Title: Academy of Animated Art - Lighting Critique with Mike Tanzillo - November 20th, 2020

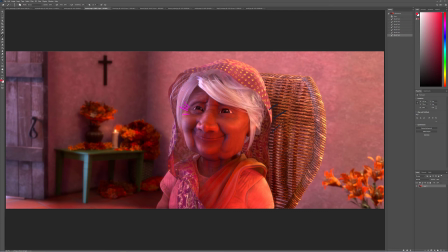So I would maybe pull another Mama Coco scene and then, but, but, but have but keep everything else exactly the same and match to that if that would that would be my advice i do think that
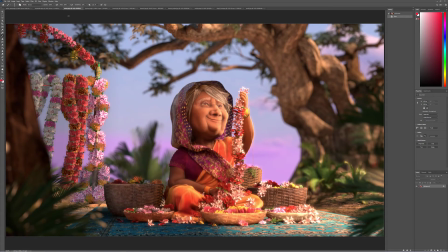this is working out pretty well overall all right ashley so again same thing that we were
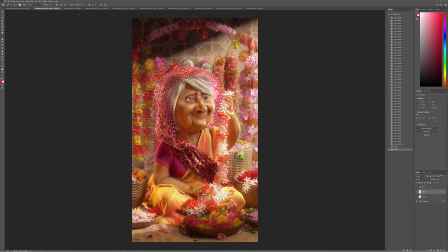saying on a couple of the other ones just try and get some more of these smaller
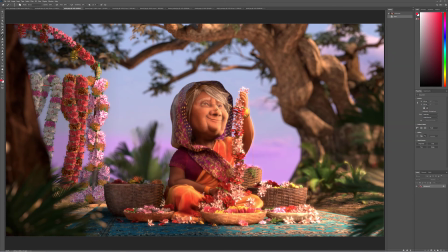details and the specularity on the face uh if you can i like i i think this shot is really starting to come together in terms of the composition i do think that there is more room to add a little little more bounce in some of these fill values here but I do I think that that everything else is structuring out pretty well I
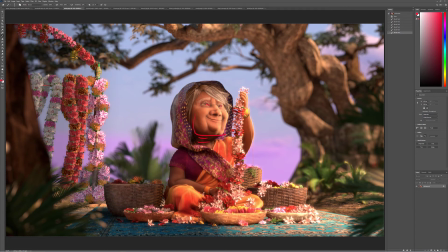would move her I think it's the top part of her eye just to kind of keep it off that edge I think that'll help and ground looks a lot better love this fall off across the rug there um and i do think hmm look
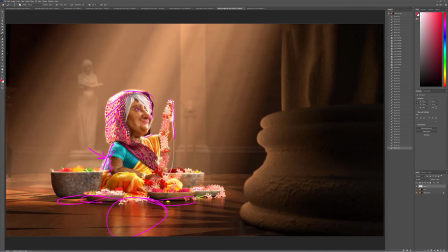around for some more reference i'm wondering if we can't get some more value i think we can
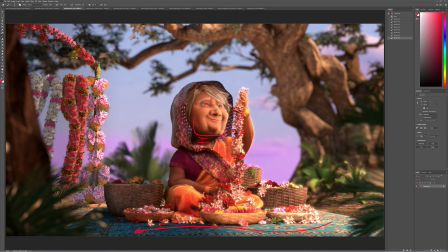push the value a little stronger on these garments especially uh these purple ones and then uh if you can get some more specularity on like the the golden parts of the garments in the shadow i think that would help out like
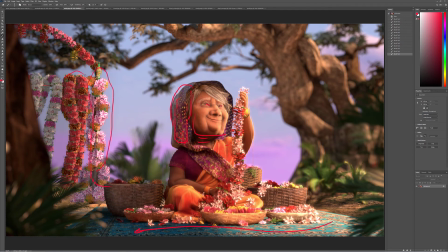the the the shaping on this one here really strong stuff i would maybe push the key light on this one a little bit stronger and then try and get a little key light on that guy too uh tree looks a lot better trees looking really good uh and yeah
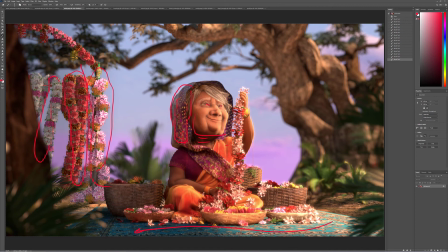i would i would do that and then yeah and then go from there we'll see what that looks like but really strong stuff there annabelle
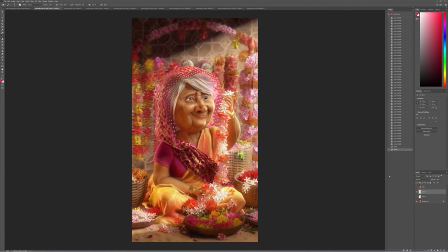uh love it overall uh i've looked at the we got the original versus original versus where we are now um that's the now this is the original uh i
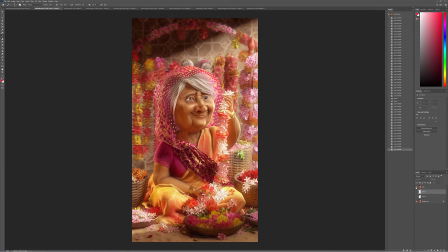would do two other things one and i already kind of mocked these up one is i would um again with this hair under here i think you did a really good job of brightening it on the edge like if you look against the original
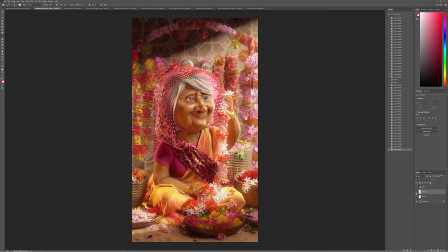i like that little slight bit more brightness on the edge but the core can get a little bit darker I would want to see it like that right so it's still kind of getting it's still getting that purple but it's like it's matching what's happening in the rest of the shadow so I'm
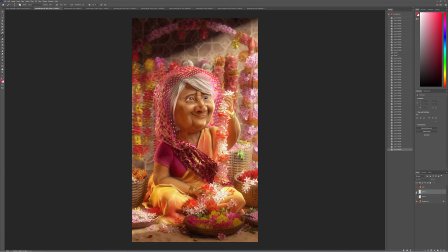just a B that again so you can see that just darkening that area down just a touch and then I thought maybe we could go a little bit cooler in those shadows at the top yeah it might be a little strong let's take this down just a little bit more but just like
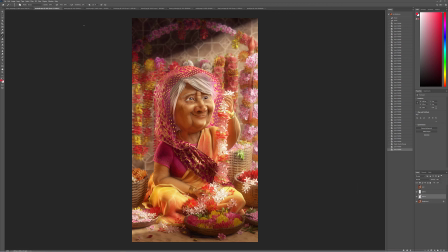a touch touch touches more saturation and that's it and same thing with chloris is just doing this again but as a nighttime scene as you know like if she's you know maybe she's using these flowers in some sort of evil potion or something and trying to get that to to read as well just to tell a different story but this is really really really really strong work uh
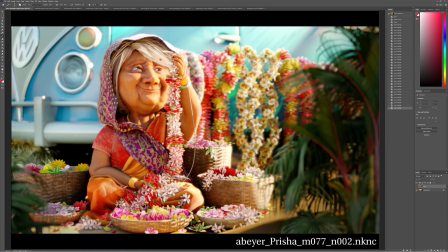aaron okay yeah same deal definite improvement over your previous iterations
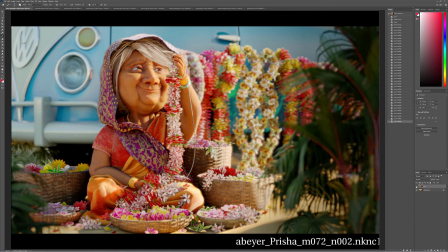i'm feeling that brightness look at look at how much those bright hits
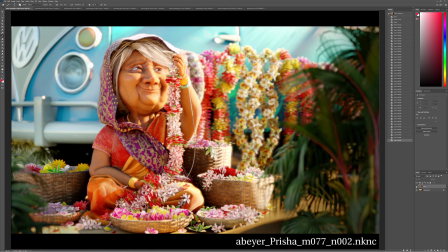on the the car back there are helping out right like that just really kind of it just expands the world as a whole so and you've got better light values
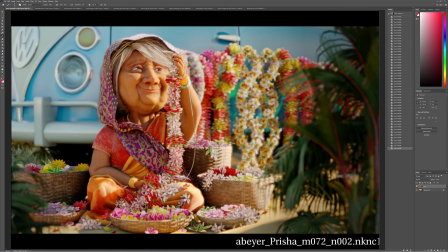the grounds working a little bit better everything is starting to really come together there I do see the more specularity on her skin I think that's great if you could use that again
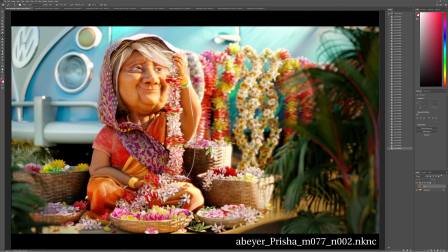it's a little bit strong on the chin in here but I kind of want to see it a little bit more like picking up some more wrinkles in there if possible it's a little sharp in there too so just watch out for that um this arm can get a little bit more saturated it's kind of like i